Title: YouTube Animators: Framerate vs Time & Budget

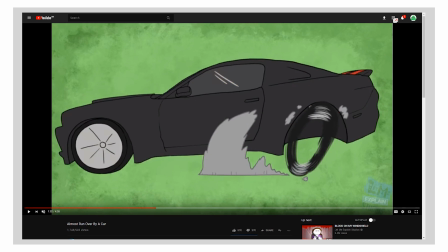24:51 And again, this helps build up the tension of the scene that she's about to get run over by this moron revving his car like an idiot.
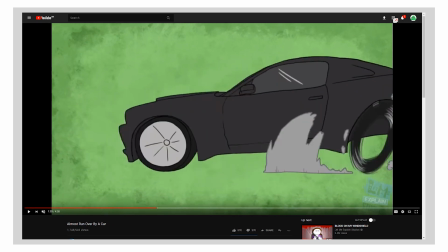24:59 And she's in danger, and all of this anticipation that's being built up for this moment when the car finally starts to move,
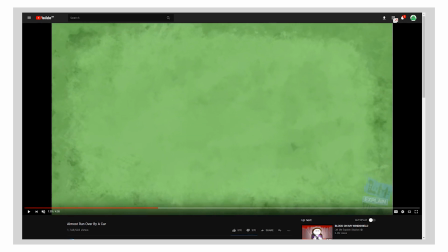25:06 all of that is being done very subtly just through animation and through camera wobble, by the way. She wobbles the camera a lot to give that sensation of chaos as well.
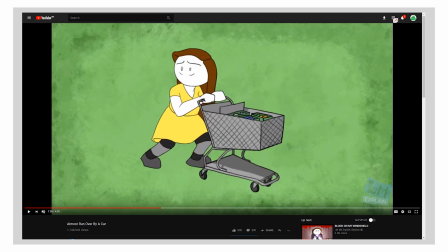25:18 And I think that's just brilliantly done, because an inanimate object, and especially a car, is something that can be bloody hard to animate. And it can be bloody hard to get it right. So I'm really impressed with how she handles the car. The next thing we're going to be taking a look at, again, she reserves her resources for the shots where they really matter.
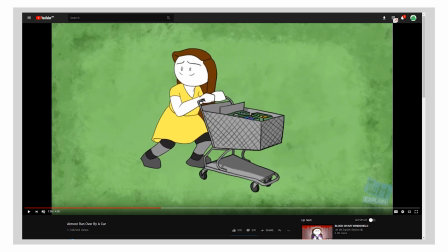25:37 And here she's about to jump out of the way of the car. And take a look at how she does this. First, there's the starting pose. And you can see, once again, she's using a blink to anticipate the next motion, which is crunching down. And once she's crunched down, she uses a little bit of a pull back.
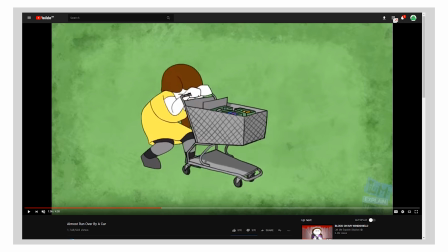25:54 You can see she kind of pulls the wagon back, moves her position a little bit to anticipate the first move forward, boom.
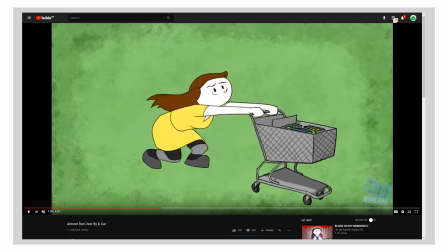26:01 And now the cart is being thrust forward really hard. And take a look at what she does next, because this is really impressive.
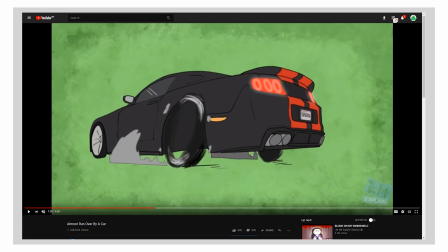26:07 First, actually, let's take a look at the scene just in motion.
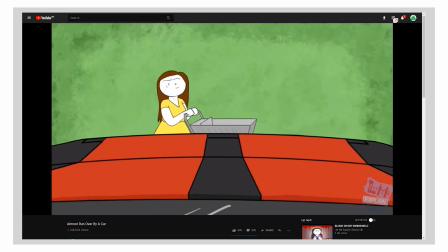26:14 Right, she just jumps out of the way, right? And it doesn't look necessarily that spectacular when you just see it in motion.
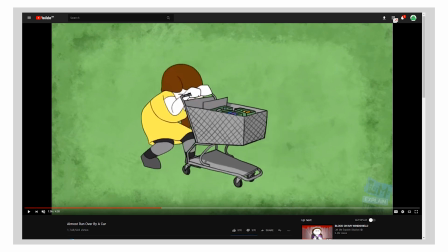26:20 But the little tricks she uses to pull it off are actually fantastic. As I was saying, she pushes the cart forward.
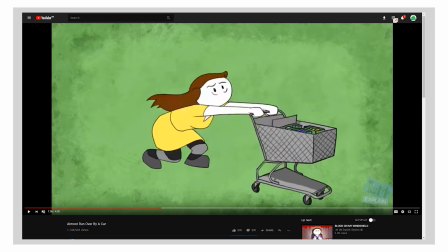26:27 But look what happens. First she pushes it, right? But now look what happens. Right. She stretches like a piece of spaghetti. This is a squash and stretch, which is a very old and very commonly used animation technique.
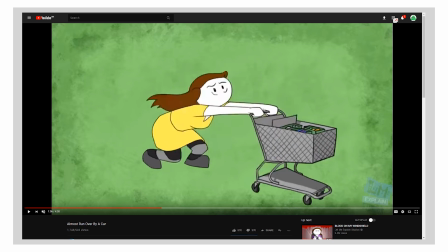26:42 It's in pretty much every single Disney movie, where you can see the character getting stretched out and almost smeared out a little bit.
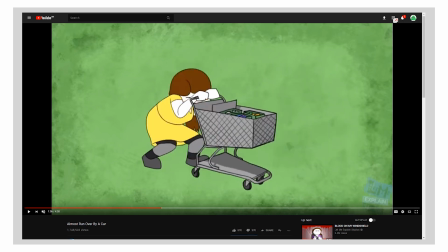26:49 So what's happening here is that she ducks down, leans back, and gives that car a mighty push forward.
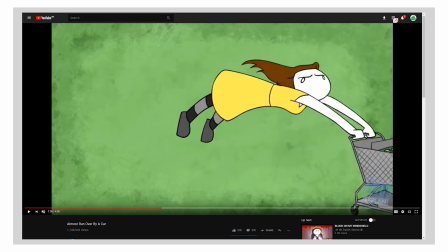26:55 But then once it's in motion, now it's pulling her instead. And that's where you get this fantastic fluidity of the motion, is that she creates a motion forward and then she continues it by having herself dragged behind it.
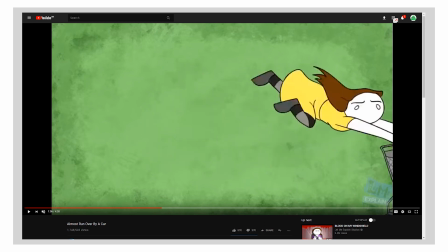27:13 And it's honestly, it's a very simple bit of animation.
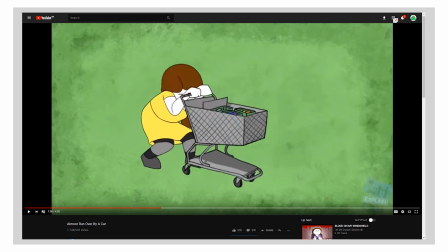27:18 Like, it's not, Milt Kahl or anything, but it just shows such a wonderful command of animation techniques.
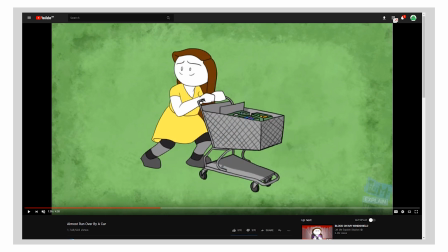27:26 And it's the kind of thing that I really love discovering by going through something like this frame by frame,
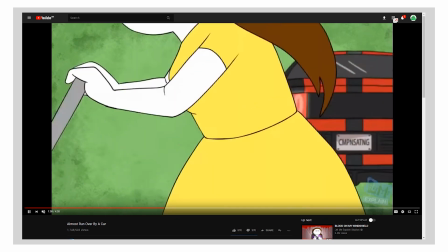27:31 just to see what the artist does in order to get what she wants out of it.
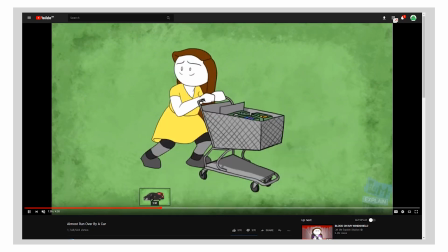27:35 And here again, we can see the cinematic approach that she has to things, right? Because you have the car revving up. From the car's perspective, we're looking at her. And you can see she slowly swings the camera around, right? We start here, then the camera moves a little bit around to her perspective,
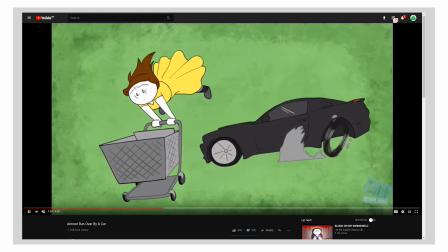27:54 and then it moves completely in front of her, and then it moves to the other side of her.
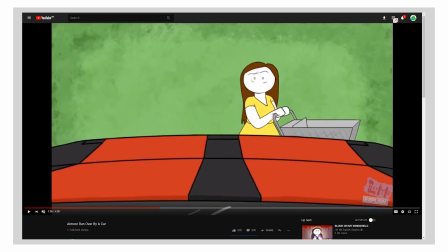28:00 And this is if I'm not completely mistaken, this is something that's called the 180 rule in filmmaking,
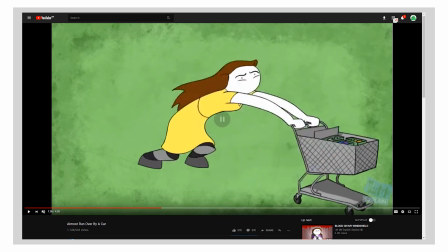28:05 which is to say that you never rotate the camera more than 180 degrees in a scene,
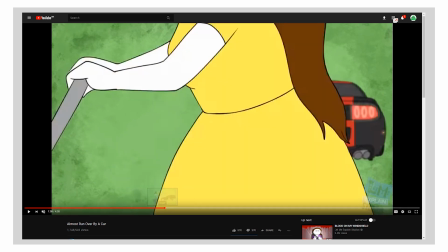28:09 because you risk disorienting people as to what's going on.
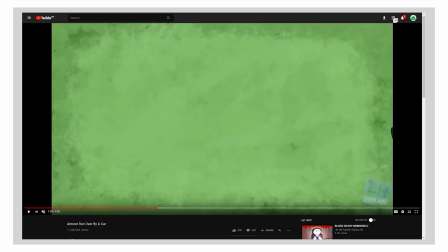28:15 So this is just a little filmmaking principle that she's keeping in mind. She's also using bullet time or matrix time. Because watch what happens here. As this shot opens, everything is moving relatively quickly.
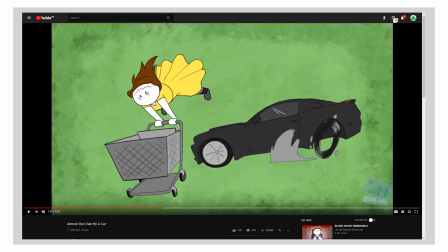28:27 And then once the car has passed her, you get this quiet moment of slow motion.
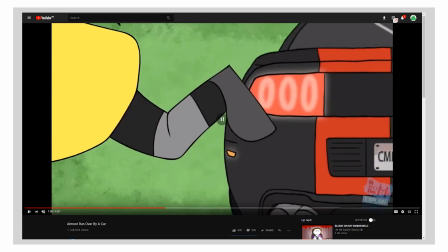28:35 And then to emphasize it, to make it even more dramatic, she repeats it. But she repeats it from a different angle as she jumps.
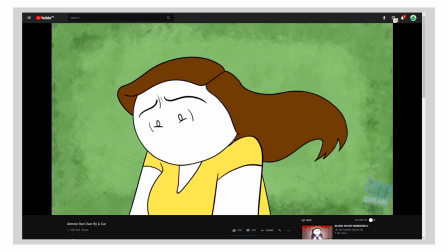28:41 And the car gets close, and then you get this moment of bullet time again, and another moment of bullet time with her as the car kind of rolls past her,
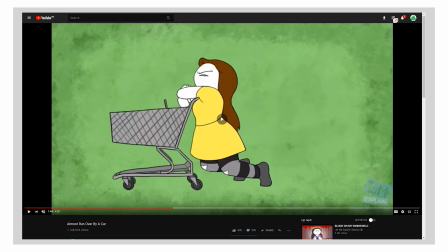28:49 and then to the ending of the shot as she stumbles onto her cart.
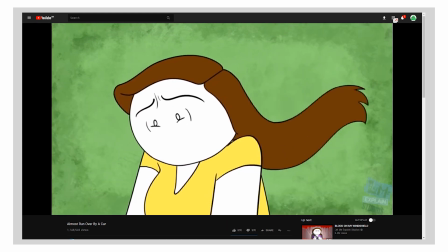28:56 So yeah, I think that's about it for Rebecca Parham.